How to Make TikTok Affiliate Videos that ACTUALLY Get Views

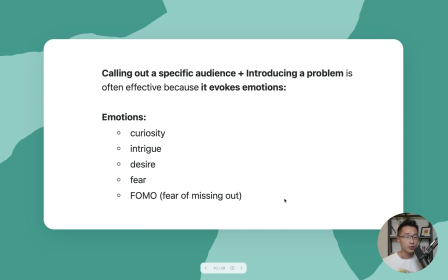So when you're speaking to a specific audience and you can introduce a problem that is relevant to them, that is often very effective.
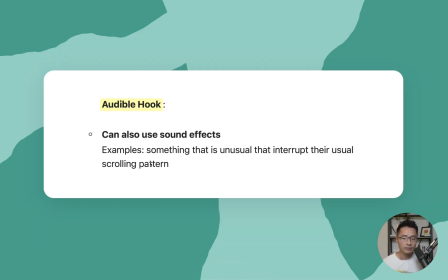Now for the audible hook, it could also be some type of sound effects. For example, you could use something that is unusual, that interrupts the usual scrolling pattern.
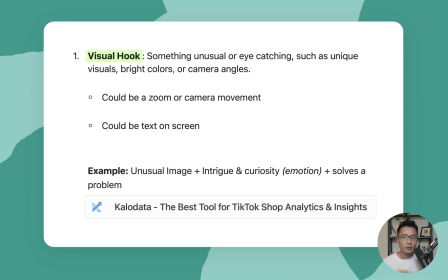And next, we're going to talk about visual hook. This is something unusual, eye-catching, such as any unique visual that you could incorporate into your videos, any bright colors or camera angles. It could be a zoom in or camera movement. It could be text on screen.
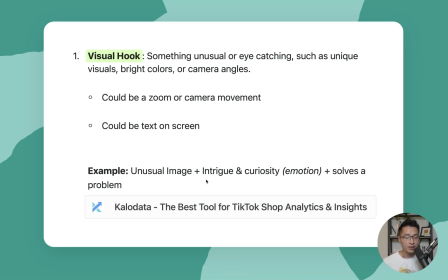Let me show you an example of an unusual image that triggers intrigue and curiosity as the emotion, and it's a product that solves a problem.
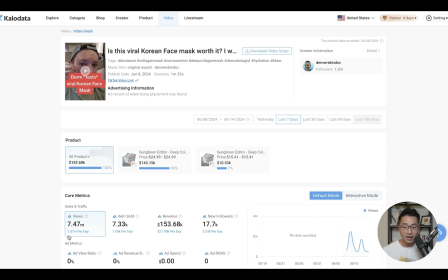So here is the video that we are going to look at. In the last 7 days, it has gotten over 7 million views and generated over $153,000. So in the past 7 days, this is over $15,000 in profit in just one video.
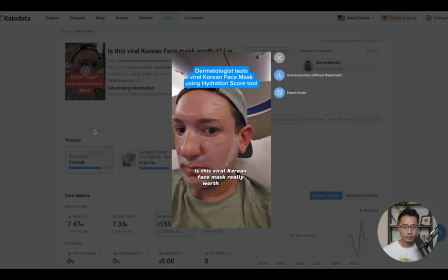Is this viral Korean face mask really worth all the hype? I'm a dermatologist, and unlike everyone else who's reviewed this mask,
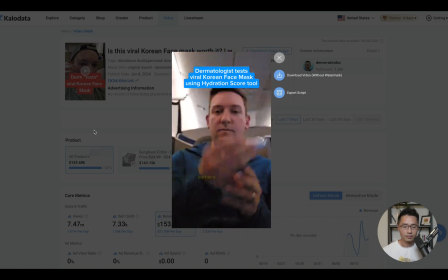I actually went full-on science nerd and measured real-time before and after hydration results when I tried it on my recent flight back from Korea.
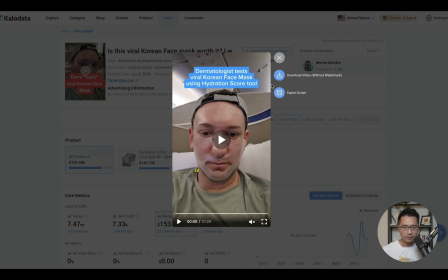So right in the beginning, this is a visual hook, just him putting on the face mask. It's kind of unusual if you're scrolling, that kind of captured my attention. And the visual hook is that he asked the question, is this viral Korean face mask really worth all the hype?
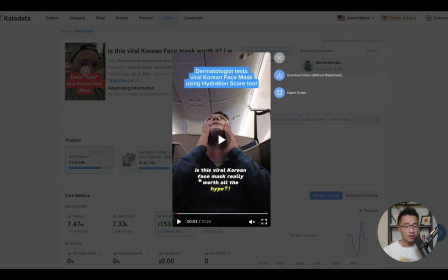So that evokes some type of curiosity and intrigue, like, I really want to know if this works. So this worked really well because he combined both visual and also audible hook, and he also put the text on the screen here. So that kind of added to the visual hook by having the text on screen. So all these things kind of all work together to make you want to watch the rest of the video.
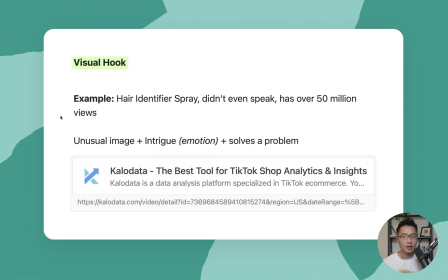Next, let's take a look at another example of a visual hook, because this is an amazing example of a visual hook because this creator didn't even speak in the video and it has over 50 million views. This creator utilized an unusual image plus intrigue, and it's also a product that solves a problem.
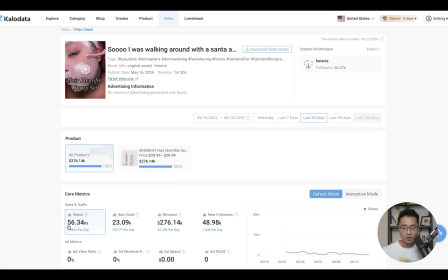So as you can see here, in the last 30 days, this video has gotten over 56 million views and generated over $276,000 in revenue.
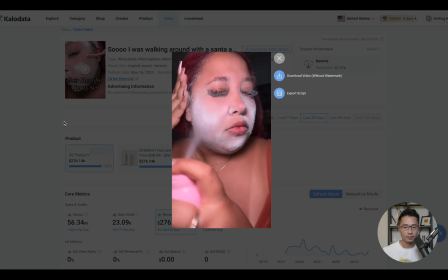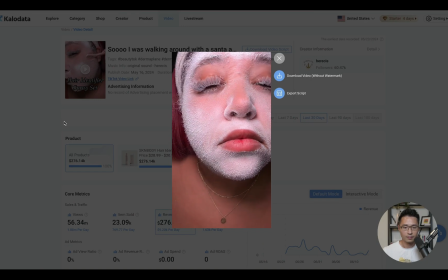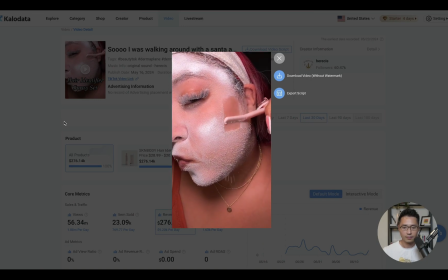So that was the visual hook, and for the rest of the video, she just demonstrated how to use the product.
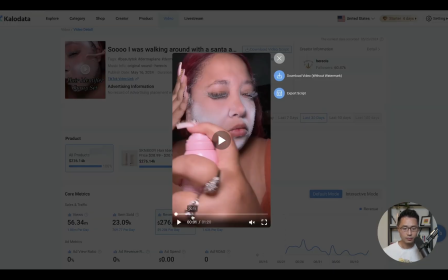And this product is a hair identifier spray. So as you can see in the beginning, kind of captured attention because it definitely seemed unusual.
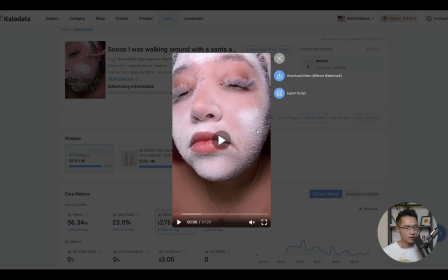And I was thinking, what is this? It looked kind of weird, but it's also intriguing. So that kind of captured my attention.
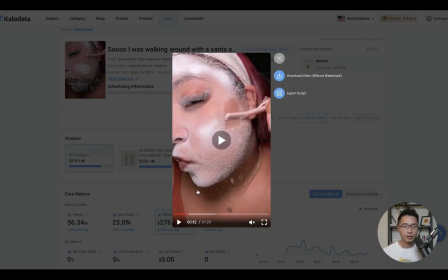And then you could see how she was using the product. So that's definitely an effective visual hook that helped capture people's attention.
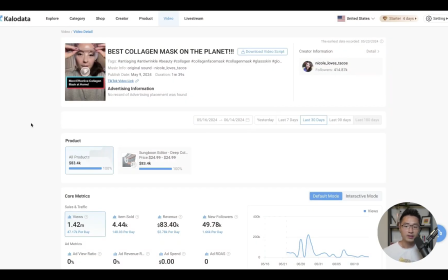And I'll show you one more good example of mixing a visual hook and also a audible hook of an unusual sound in the beginning.
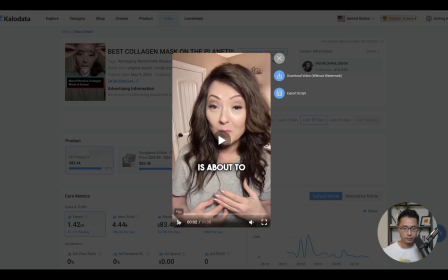So my best friend's daughter is about to...
So that was literally the hook in the beginning in the first 2 seconds.
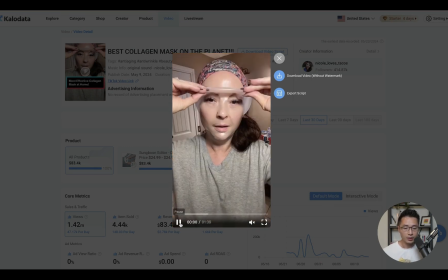Just her unpeeling the face mask, and then she also added an unusual sound.
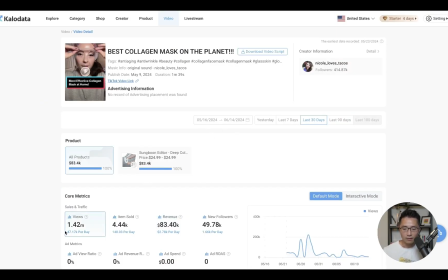And this specific video has gotten over 1.2 million views and generated over $83,000 in revenue.
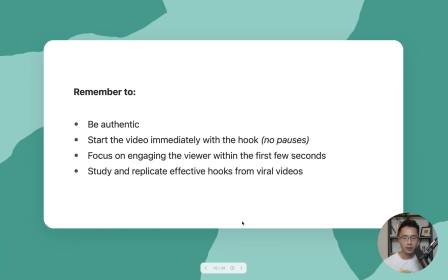So something like that could potentially work really well. So when you try to come up with your own audible hook or visual hook, remember to just be authentic. Start the video immediately with the hook. There shouldn't be any pauses in the beginning. Focus on engaging the viewer within the first few seconds, because the first few seconds is all you have to capture their attention.
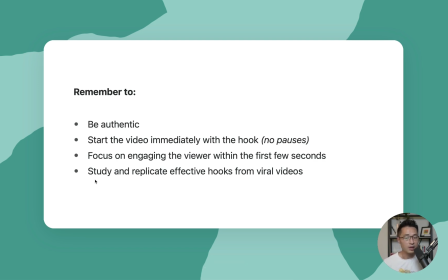And it's always useful to study and replicate other creators' effective hooks from their viral videos. Don't copy the hook exactly, like word by word, but you can definitely take inspirations from them and then add your own elements to it and then make it your own.
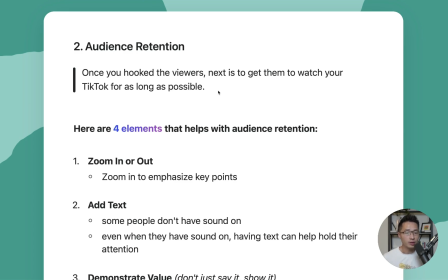So next we're going to talk about audience retention. So once you're able to hook the viewers, your next step is to get them to watch your video for as long as possible.
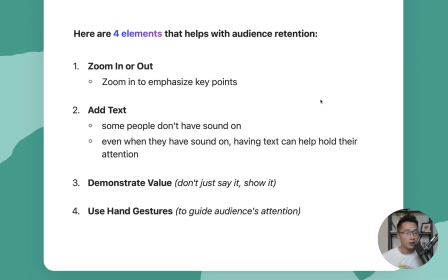So here are the 4 basic elements that can help you with audience retention. So number 1, you could utilize zoom in or zoom out. So you can zoom in to emphasize certain key points or to make sure that the product you're promoting is in frame. And next one is you could add text.